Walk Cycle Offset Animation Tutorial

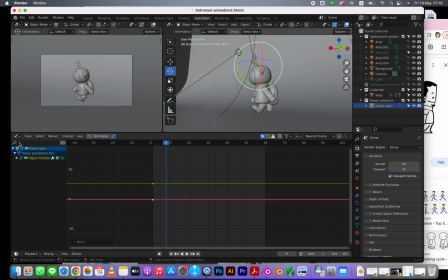248s
I'm going to go back to my dope sheet. It's a little easier to move my keyframes on the dope sheet. Alright. Go here. So,
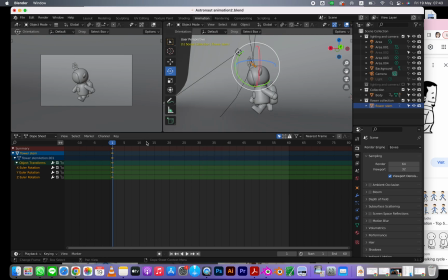263s
first frame, rotation, 15.
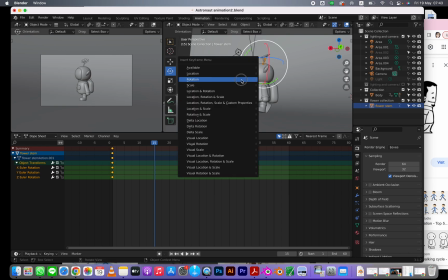268s
It's about up, so it's going to go backwards a bit. Rotation, and then I can just copy and keep these keyframes.
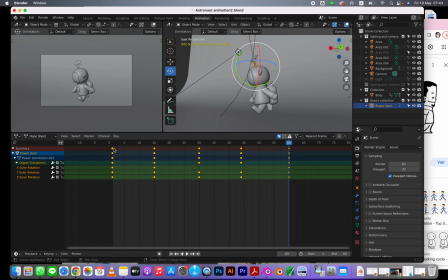279s
And again, I want to offset this a bit, so I'm actually going to go here. And I need to have this here so that I can, there's some movement between these. Like I need to go before the 0 and after the 0. So about here. Okay, let's watch this here.
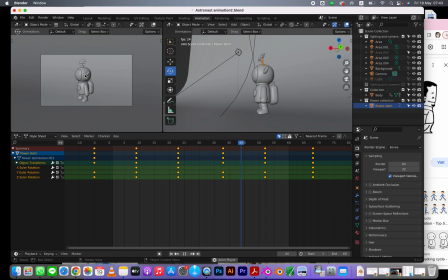302s
There we go. And then I could do the ears, I could do the backpack, and that follow through, that the head and the flower, that's actually what's giving this walk cycle life. Without that, honestly, I feel like there's very little life going on because the body is so rigid.
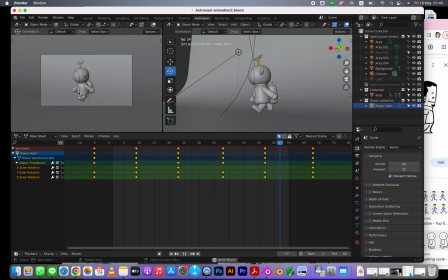321s
So we really do need that offset animation.